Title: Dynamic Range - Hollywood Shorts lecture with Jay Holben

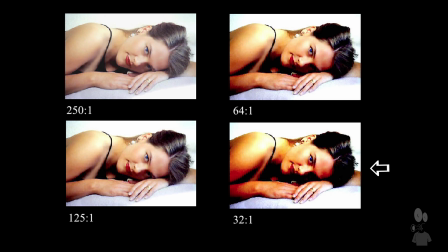[4:16]
Here with a very limited dynamic range, it's much, much more contrasty because we can't really see the subtleties of the shadows.
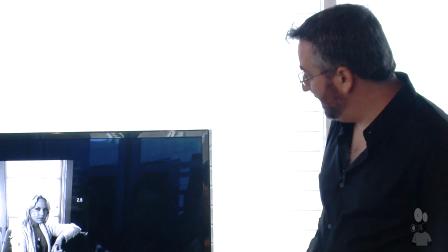[4:25]
So if we look at this particular image of Mason sitting in front of a window,
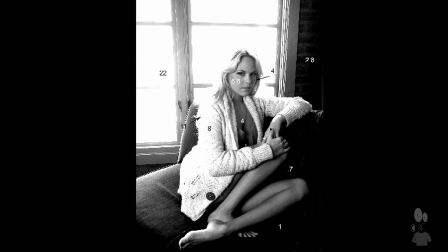[4:29]
and what we're looking at, the numbers inside this image are reflected light meter readings of those areas. So the light outside the window here reads at about a 22, and this deep shadow in here next to her knee is a 0.7. So it's even darker than an F1. This is an F1 here. Her face is around a 5.6.
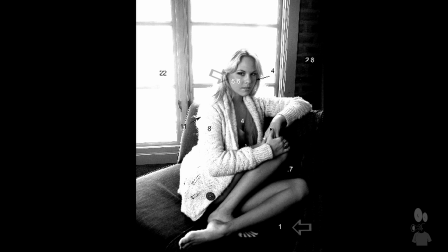[4:47]
And this particular image we exposed at about a 5.6 to get that skin tone right at the medium gray. But the dynamic range of this particular image is not enough to hold detail in both the shadow and the highlights when we're exposing there.
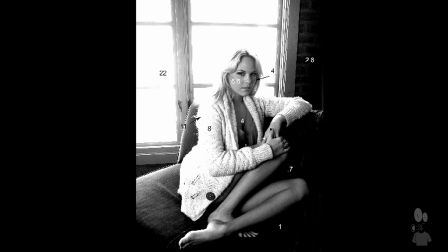[5:04]
So what do we do if I want to expose for the shadows?
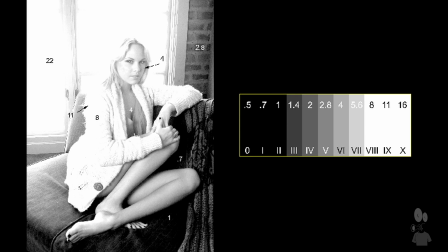[5:09]
I'm going to open up my iris more to let more light in. so now I actually get to see detail in these shadow areas by adjusting my aperture from 5.6 to now a 2.8 I've opened up two stops so I get to see this detail but what happens to my highlights
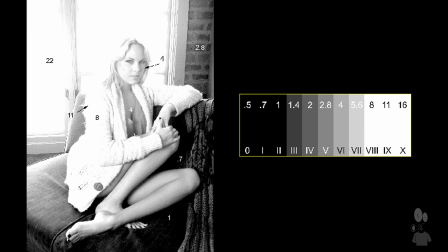[5:24]
these blow out even more they go much much more nuclear and even on her hair I've lost detail in her hair I've
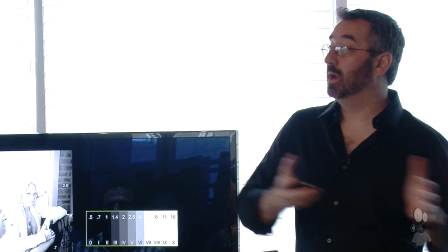[5:32]
started to lose detail in her skin so I can get the detail in the shadows but I'm losing it on the highlight end now because I only have this limited range
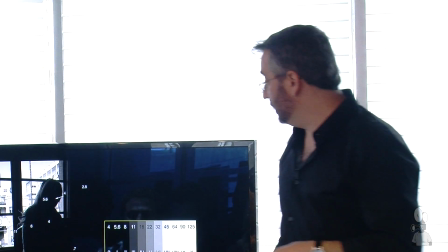[5:39]
I can slide around. Conversely, if we stop this now to a 22,
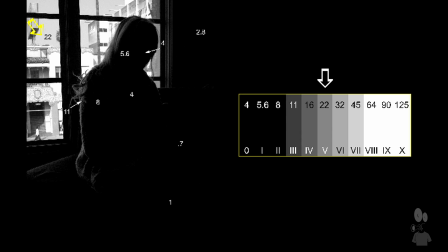[5:45]
so I'm going to stop down so that I see outside the window, I get the detail in those highlights, now I've lost all of my shadow detail. I even lost my mid-tones, now she's just a silhouette. This is one of the first decisions that a cinematographer has to make. Where am I putting my dynamic range of my particular camera within the scene that we're shooting? And how do I manipulate that? So what's one of the problems that we're facing in this particular scenario? We can't have it all, can we? We can't have the highlights outside the window and the shadows inside. How do we do that? This is why we light.
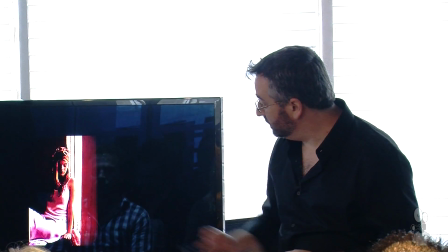[6:23]
If we look at another example of an image here, the image of Monet here by the bright light coming out, coming through the doorway.
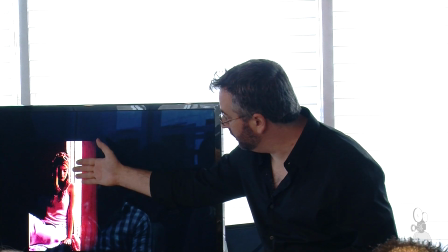[6:30]
So she's lit through natural light here coming through the door, but inside is very dark.
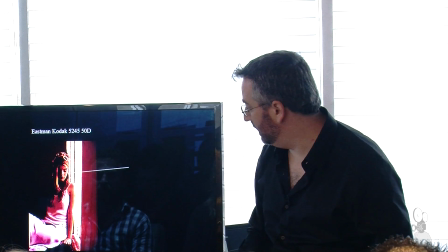[6:35]
And if we look at the, this was actually shot on film many years ago, if we look at the meter readings here,
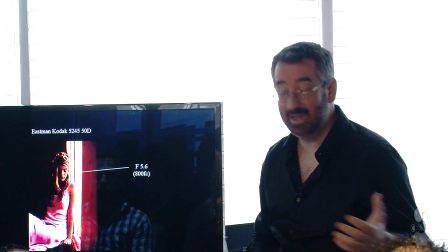[6:40]
the highlight on her face here is about a 5.6, so we're going to say it's about 800 foot candles of light falling on her face there.
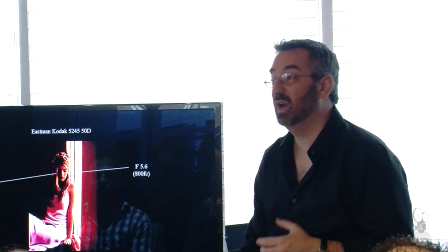[6:47]
And the shadow over in the corner here is an F1, so we've got about 12.5 foot candles of light there.
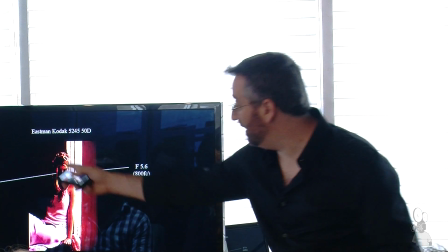[6:52]
And the dynamic range is too large for us to represent on this film, so So we have very dark shadows in here, and we can expose there.
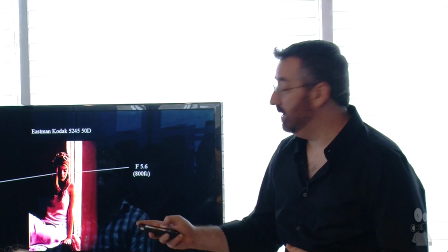[7:00]
So what happens is I bring in light into the shadow.
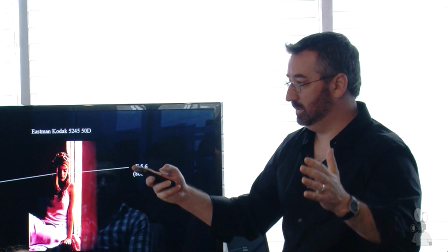[7:04]
I am now artificially reducing the dynamic range within the scene, and when I do that,
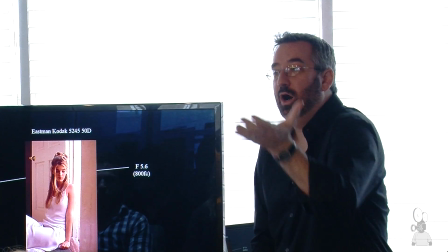[7:10]
I bring in light in the shadows, I bring that shadow level up to the dynamic range within the camera,
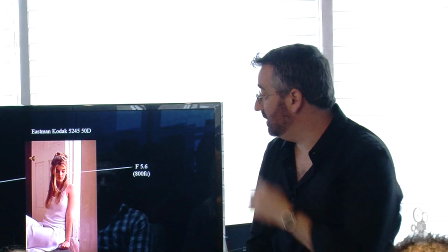[7:16]
and now I can see within those shadows.
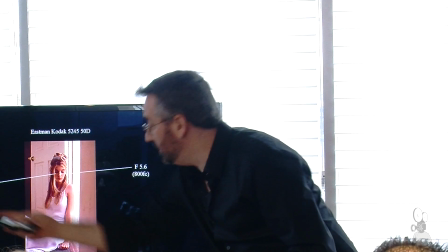[7:18]
Now this stays at a 5.6 here, but I have raised the illumination here now to a 2.8 and a third, so now it's within that dynamic range.
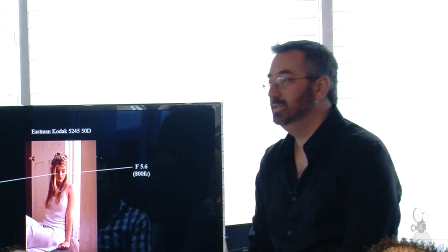[7:26]
Now I can see detail in my shadows.
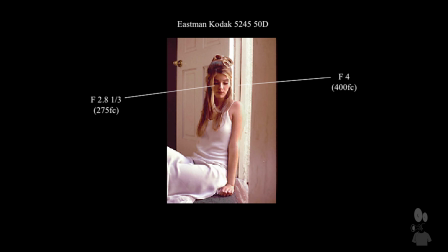[7:28]
So in order to reduce this dynamic range to get it within the range that the camera can do, we artificially bring in light, we raise up that shadow level, and now I have detail, I brighten the door quite a bit, but I see detail on the shadow side of her face.
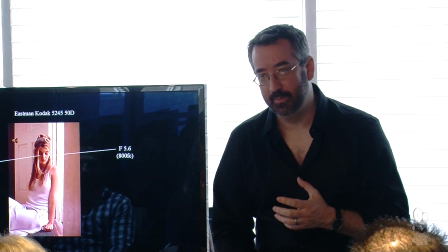[7:45]
So this is the fundamental reason of why we bring in lighting. This is the technical reason of why we bring in lighting.
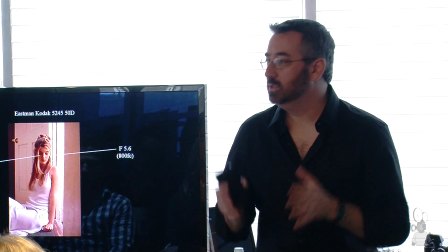[7:50]
To artificially modify the dynamic range of a given scene to be within the dynamic range the way that we want it to be seen within our medium.